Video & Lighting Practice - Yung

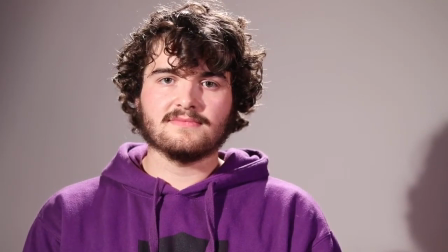[0:00]
Alright, so we're going to start off by talking about 3-point lighting, and the way that it works is that we have 3 different light sources, and we can control how light and shadows appear on a subject by adjusting the overall intensity, distance, and positioning of the lights. The first light that we have is called the key light, and it's placed about 45 degrees to the side of the camera.
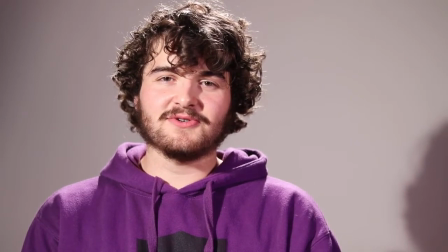[0:17]
Here we have it to the left, and we know that we've achieved the effect of a key light when we have created shadows on the opposite side of the subject's face. Next, we have the fill light.
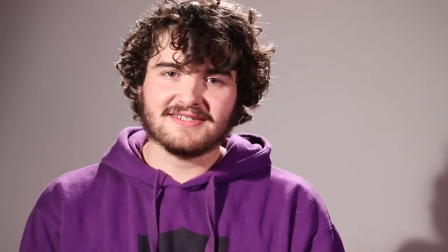[0:26]
Its positioning mirrors the key light on the other side of the camera, so here we have it on the right, and we know that the fill light is effective when it fills in the shadows,
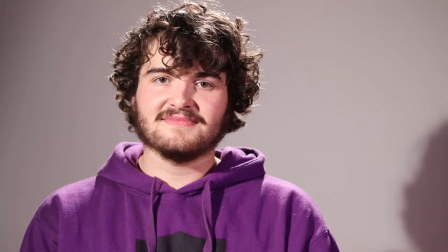[0:34]
reducing contrast. The fill light is overall less bright, and it evens out the subject's face, creating this flat look, which looks great on TV, as it has this effect of creating smoother skin. Lastly, we have the backlight. It's positioned behind the subject and aligned opposite to the key light.
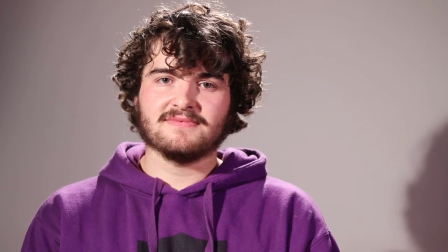[0:51]
We can see that the backlight creates this light rim around the subject's head, which is important in TV because we want to be able to separate a subject from the background. Overall, the 3-point TV lighting here is successful because we've achieved a contrast ratio of 0 on the face. This makes the subject appear flat.
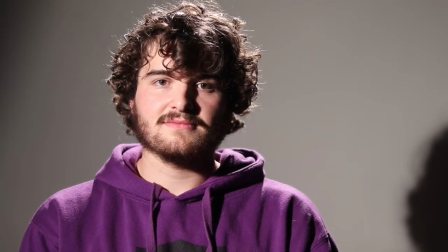[1:09]
So next we're going to be talking about high contrast lighting, and here we take away the fill light and only have the backlight and key light present. The key light is once again placed to the left of the camera, about 45 degrees, and this is used to create these bright highlights and dark shadows.
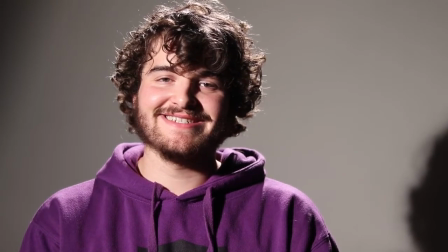[1:23]
And the backlight is positioned behind and above the camera. This is used to create this rim of lighting around the subject to really separate the subject from its background. This shot is successful when we achieve 3 stops of light, and to do this we make sure that our ISO is very low at 100, and this is to make sure that we prevent any overexposure.
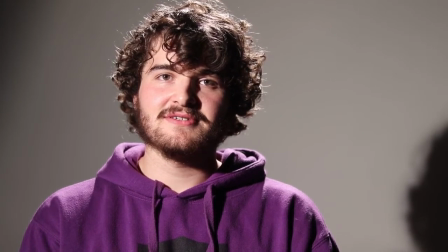[1:41]
When we emphasize the contrast between these shadows and highlights, it shifts the mood of the video to something more tense or dramatic.
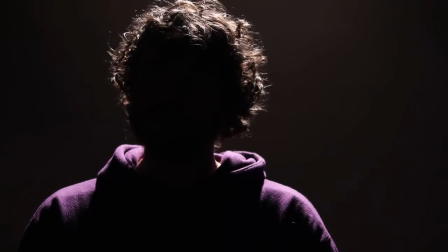[1:49]
So lastly, we're going to be going over the backlight setup. The backlight here is positioned above and behind the subject, and it's aligned with the camera. The subject diffuses the backlight, creating this dramatic glow and defines the subject's shape, resulting in a nice silhouette.
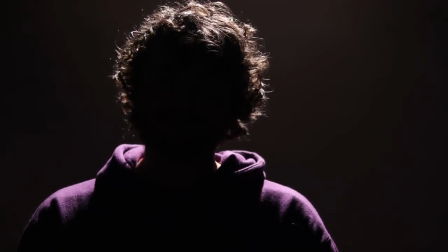[2:02]
We know that the lighting here is successful when the subject is completely darkened and you can no longer see the details of the subject's face, and what's left is a soft halo effect around the silhouette.